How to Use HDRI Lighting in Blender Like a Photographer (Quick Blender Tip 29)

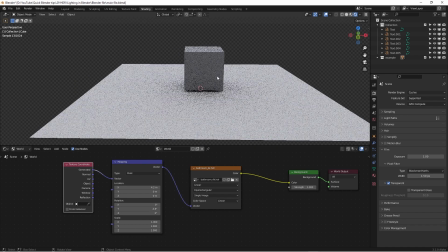(8:12)
You can see this is changing the direction a little bit, so you can do that, but that's very difficult to manipulating,
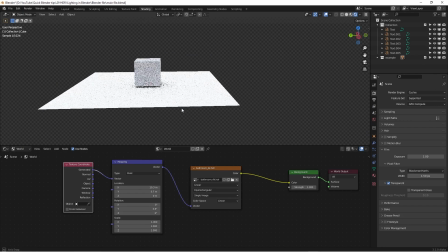(8:19)
and it's just kind of like flip a coin and hopefully you get a really nice lighting through that.
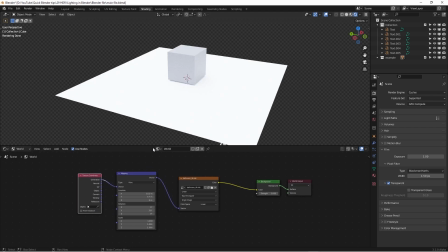(8:27)
So that's why I'm highly recommend you guys doing HDRI just temporary. And then what you need to do next, once you get your objects, everything kind of like settled down,
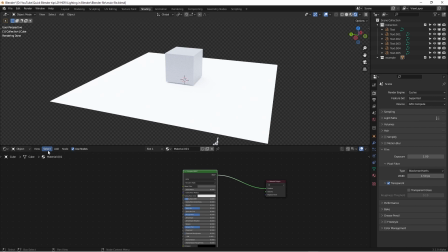(8:38)
feels like similar maybe, and then what we need to do, we're gonna go back to the world,
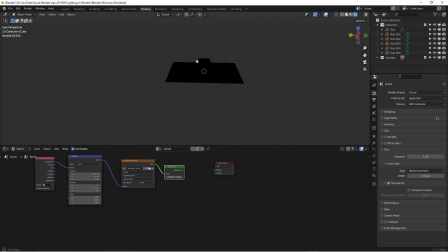(8:46)
just unhook this thing, and it's completely in dark, and then you can adding a light or whatever kind of light you want. You can scale it up and just dragging them in here and adding a light properly.
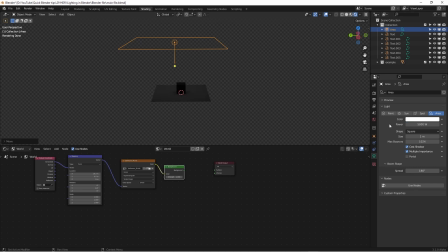(9:00)
So we can do just say 5,000 to start with. So you will see some details in here.
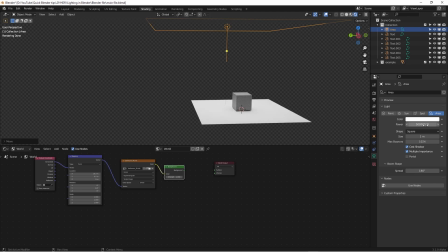(9:06)
Maybe we're gonna need a little bit more because this is a much bigger scene. Okay, you will see that still remain that kind of grayish.
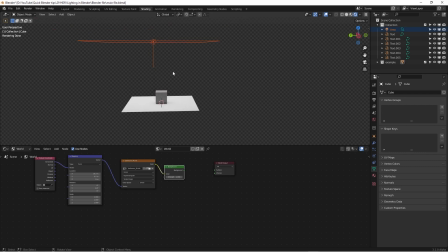(9:14)
Then you can finalize your lighting. You can do any complicated lighting, do that, and then start tweaking that way. Because in this workflow, for much better and accurate color result for your final render. Okay, so that is one. That's the key point number one.
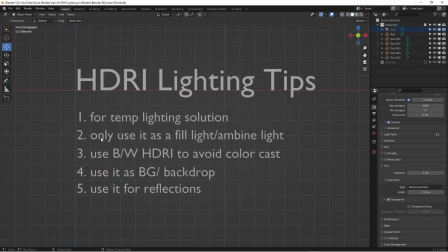(9:33)
Here we come to the lighting tip number two, only use it as a fill light or ambient light.
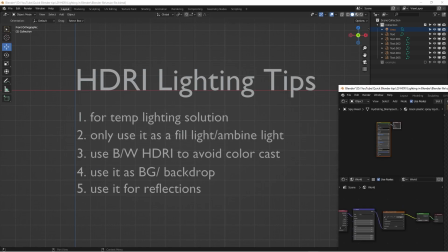(9:39)
Let me grab a file that I created for one of my client's job.
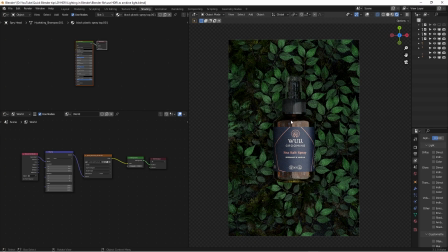(9:44)
As you can see here, this is a cosmetic product with some environment in here, and looks like this being shot inside of like a a forest of wood, and then you certainly can see that there's some kind of greenish color cast within there.
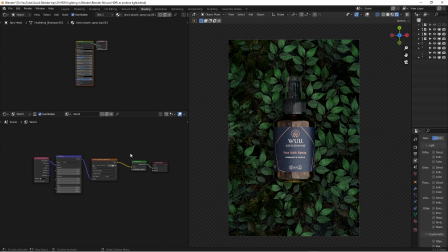(9:59)
As you can see here, this is my world tab where I'm using a HDRI image as a environment fill, and the one I use in here is the one I'm actually I can just reload it in.
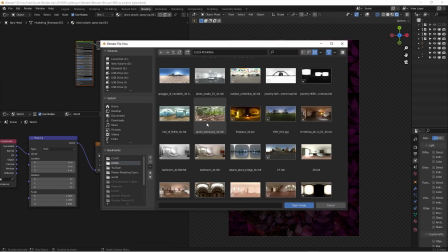(10:14)
This is the HDRI image. I use the one right here. It's called some green secretary. So this is kind of like inside a forest. And then I load this in.
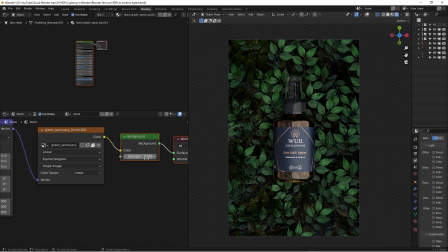(10:25)
I certainly change the strength to 0.5 because I really don't want to have the full power for this one.
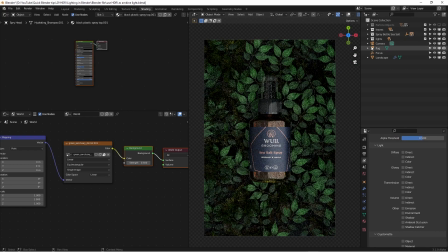(10:33)
And also you will see here, we have quite a bit of lighting in here going on, quite a bit of light.
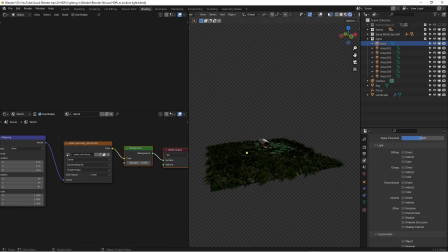(10:40)
So that's not really just simple HDRI loaded in.
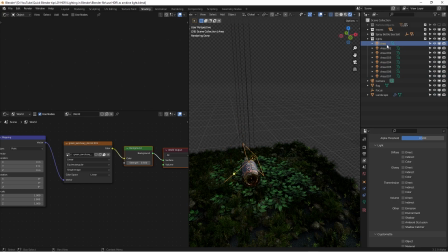(10:45)
You will see there's quite a bit of lights in here. So this one just feels like overlaid a little bit, but I'm trying to getting everything I want closer to the final result.
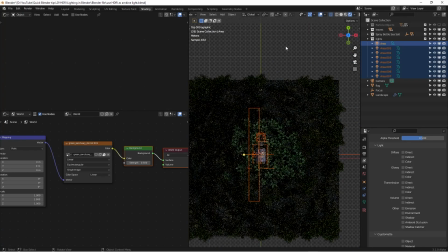(10:58)
So as you can see here, there's quite a bit of lights going on here. Okay. So anyway, but this is kind of a perfect example that
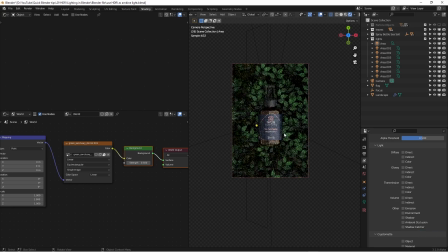(11:06)
how to use the HDRI as a simple fill,
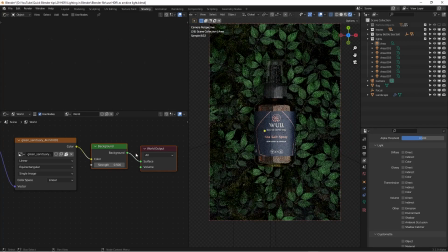(11:11)
because without it, you can see here, without this, the scene looks a little bit darker,
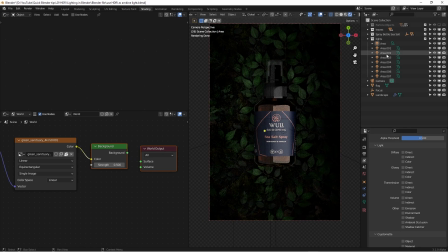(11:18)
less contrast compared to what we have done here. But if I bump up all the lights I have, it looks very artificial. It doesn't give you the vibe of the environment.
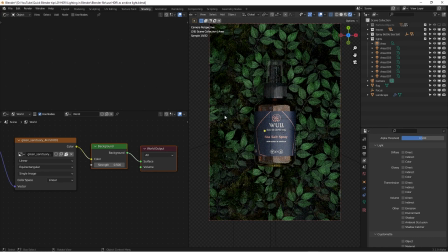(11:30)
But having this kind of conk in is gonna casting some very nice greenish colored light, although you can change any color for all these to a greenish light, but a lot of time you won't have that accuracy,
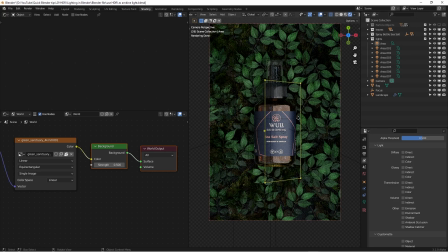(11:44)
that natural look from the uniform the shape of lighting here.
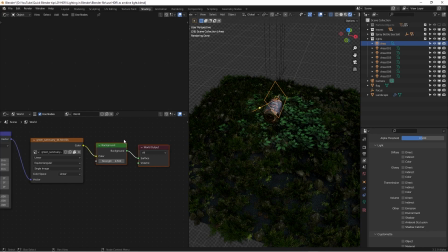(11:51)
So that's kind of like the benefit of using HDRI.
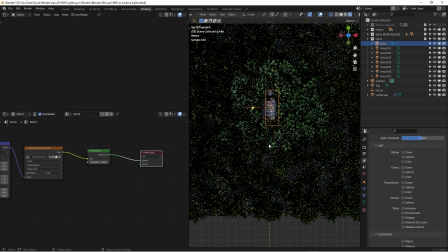(11:54)
It can creating a can bring in an environment that you probably never going to be there and is impossible to produce,
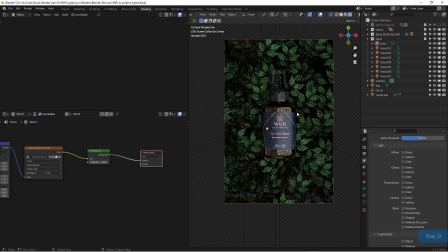(12:01)
but now you can do it inside Blender or any other 3D software you can do. So for pay attention on this, for this type of way I use HDRI is because I really want to creating an atmosphere for the ambient.